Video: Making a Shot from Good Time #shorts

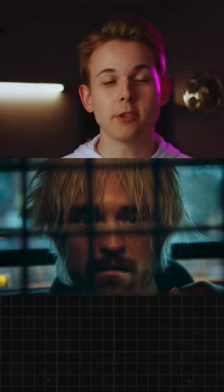0:00 Let's recreate this shot from Good Time. We'll need to shoot in a car, so let's grab mine and a camera, and sketchily rig it like so to point into the back seat.
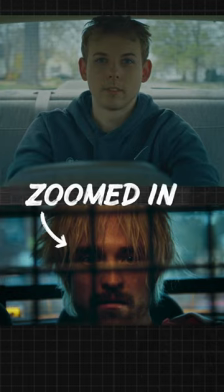0:08 Looking at Good Time, their shot is more zoomed in, so let's swap our lens for a telephoto lens.
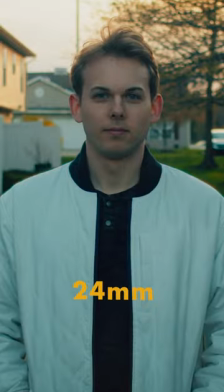0:13 You've probably seen this effect before, which is the difference Lens Choice makes. Simply moving the camera closer won't give us the same blurry background.
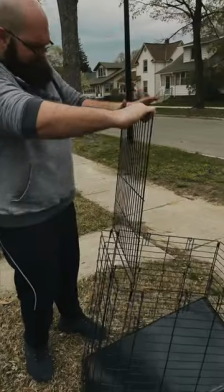0:19 Now time to make my car a police car, using part of a dog cage along with bongo ties to secure it in place.
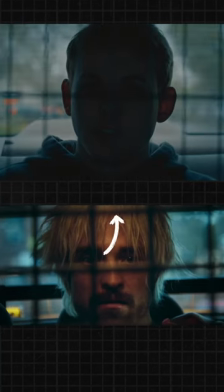0:25 Looking at Good Time, we'll need it a bit darker in order to see the light above. So let's use black trash bags taped to the backseat doors.
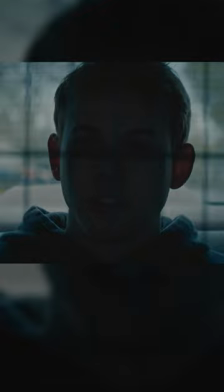0:32 Oh yeah. Moody. So let's grab the Aperture MC and tape it just above me.
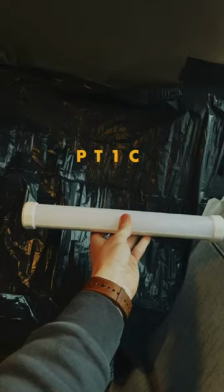0:37 Lastly, we'll need some flashing lights like a police car. It may not be exact, but an Amran PT1C set to the police effect and put just behind me should do.
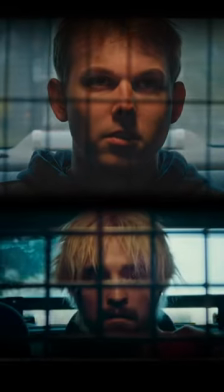0:45 Now to carefully drive forward, giving us this shot from Good Time. What shot should we do next?